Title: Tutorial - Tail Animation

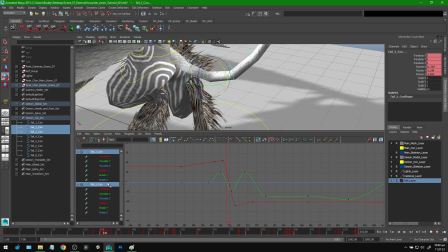This is 2 joints I'm selecting here, but all I see is the rotate Y and rotate Z for each of them. They're exactly the same, and I can just deal with them as though they're one joint. That just makes the whole thing a lot more convenient, as opposed to having each of these joints with their own wild curves doing all kinds of things, and I have to kind of customize them.
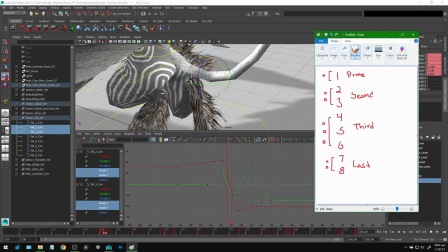This just makes it easier to parse, essentially. And so this is the solution I came up with, and it actually worked out really well. It made the animation process a lot faster, and I could go through each of the parts of the animation, add the tail movement with the first joint,
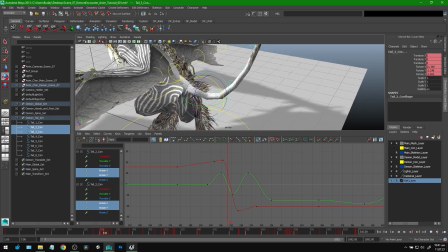and add all the follow through, all the secondary movement with my following groups without having to deal with 8 joints.
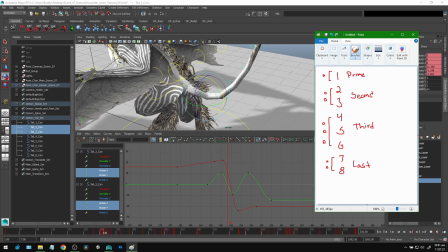I instead was just essentially dealing with 4 joints, which is just a lot easier. Something I usually do, you know, with the spine usually has around 3 or 4 joints.
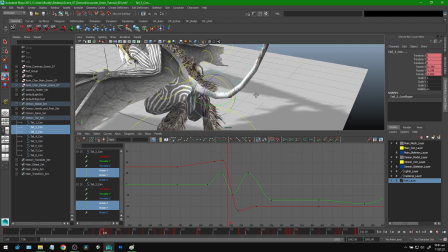So something a lot more approachable in general for the tail.
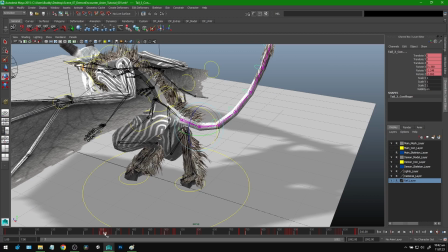And so as you can see, if you look at the movement, even though it's only 4 groups I'm using, it's still utilizing the bending of all the joints at once.
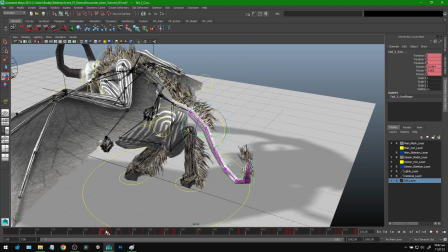And making a nice smooth movement with the type of follow through you'd expect from a tail.
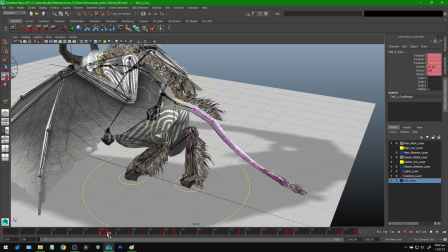So essentially the final part of the tail is the last thing to move, and you get a nice movement there.
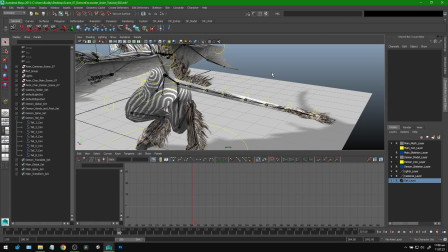All right, so now I actually want to put this process into practice and show you step by step how I would animate this tail.
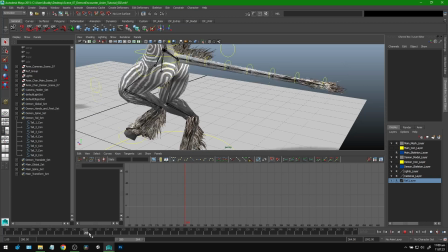So I've gone through and I deleted the animations for the tail for this little portion here. So it's just a straight default position here.
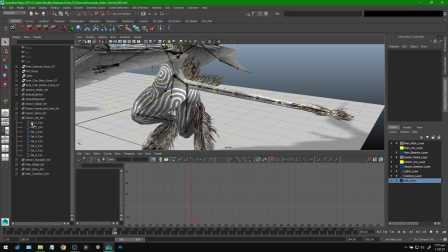To begin, let's start off with our first group, which is just this tail number 1 controller.
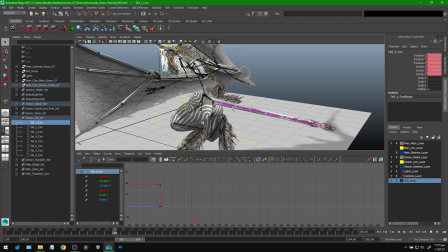And we're going to do the primary motion, the primary movement.
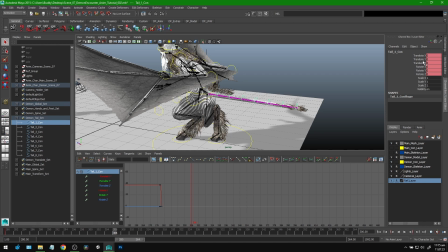And to make it even simpler, I'm just going to be dealing with 1 axis at a time. I'll tell you right now,
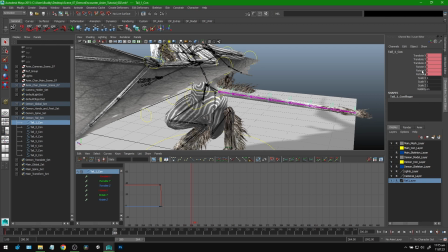we're only going to be using 2 of the rotation axes because the Z axis,
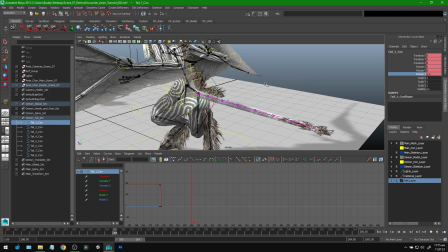the tail doesn't rotate like that. That's just not how tails rotate usually. So we're going to completely ignore that.
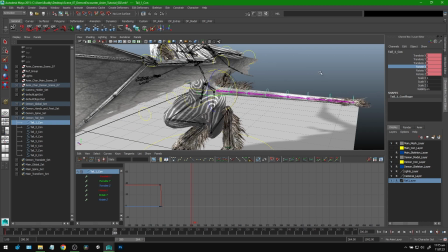And we're just going to be focusing on the X, which is the up and down, which of course we'll need for this landing animation.
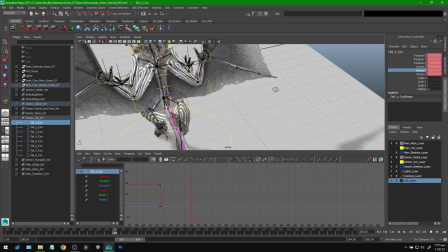And then the Y, which is a side to side, which I will use to kind of add a little swing to the tail,
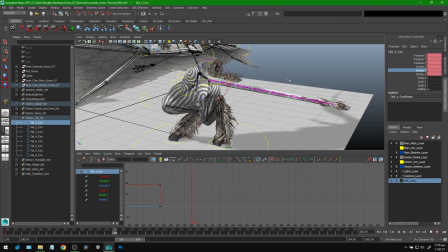kind of like the creature is actually swinging its tail as it's landing. And so it's not all physics controlled.
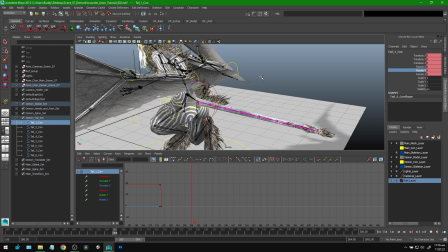It doesn't look like a limp tail. It looks like there's some life in the tail. So let's get started with our first group.
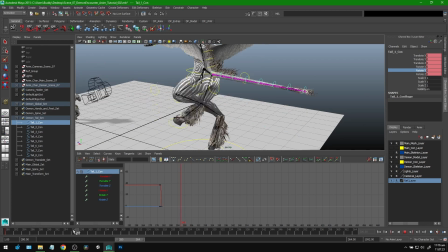We're going to go through this whole portion here just with the first group, which is tail number 1.
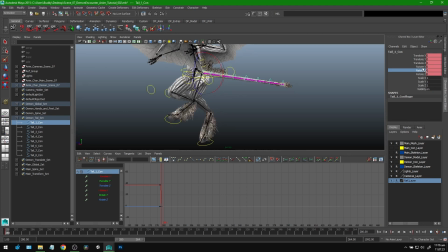And starting off right here, I'm going to lift this up here and key that. That's the rotate X. So as the creature is falling, the tail is pointing up, which makes sense, right? Because it's being pulled up by the wind or, physics.
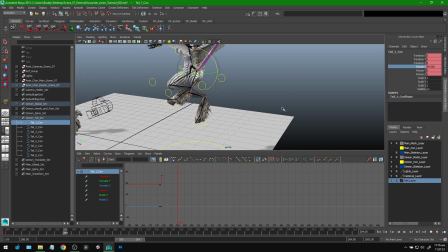And then it's going to continue like that until we kind of reach a landing point.
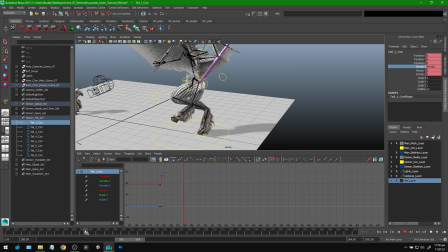But because the tail is secondary to the creature, I'm going to go a little after the landing here.
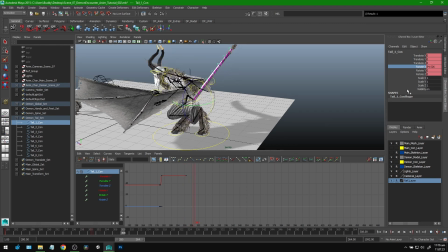So I'm going to key that there. And then just after, this tail is going to shoot down to follow through with the momentum of the creature. So this is going to come right down. And then it's going to spring back up because there's a little bit of resistance there.
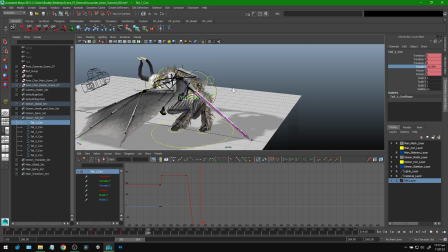We want to make sure that the tail doesn't seem limp or anything because it's still being controlled by a creature.
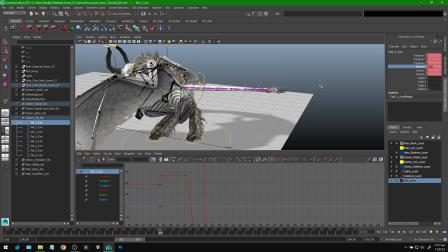So I'm going to pull this up here just at the very end here. Maybe up a little further, and then let's see if we want to do more of a bounce here. Yeah, I'll come back down a little bit more with this. That's not bad. I don't think that's too bad. But I'm going to actually go back down a little bit again for a little more of a bounce there.
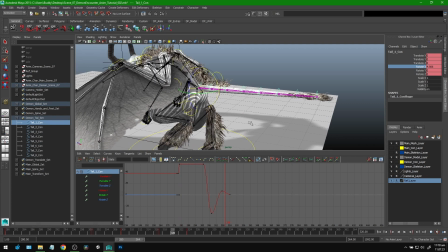So let's see how that looks. That's not bad. We can adjust the actual height later if we find that this direction for the first joint is a little too high. We can always grab
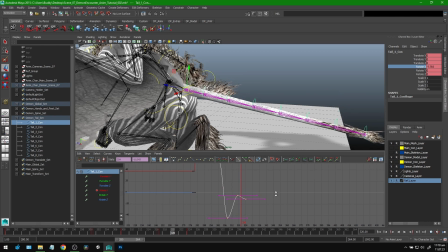this group of anchor points and move it around if we want the final resting point to be a little lower or something. We can maintain our bounce, but just have it resolve a little lower. But for now, I'm going to keep it straight out.
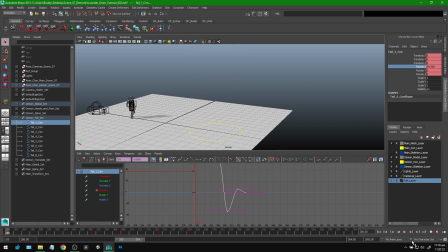There. So that's pretty good for the first one. You can kind of get an idea of like the weight and the actual movement and everything.
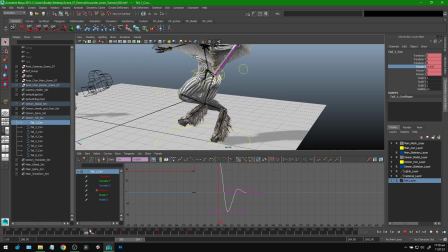And it looks natural aside from the thing sticking straight out.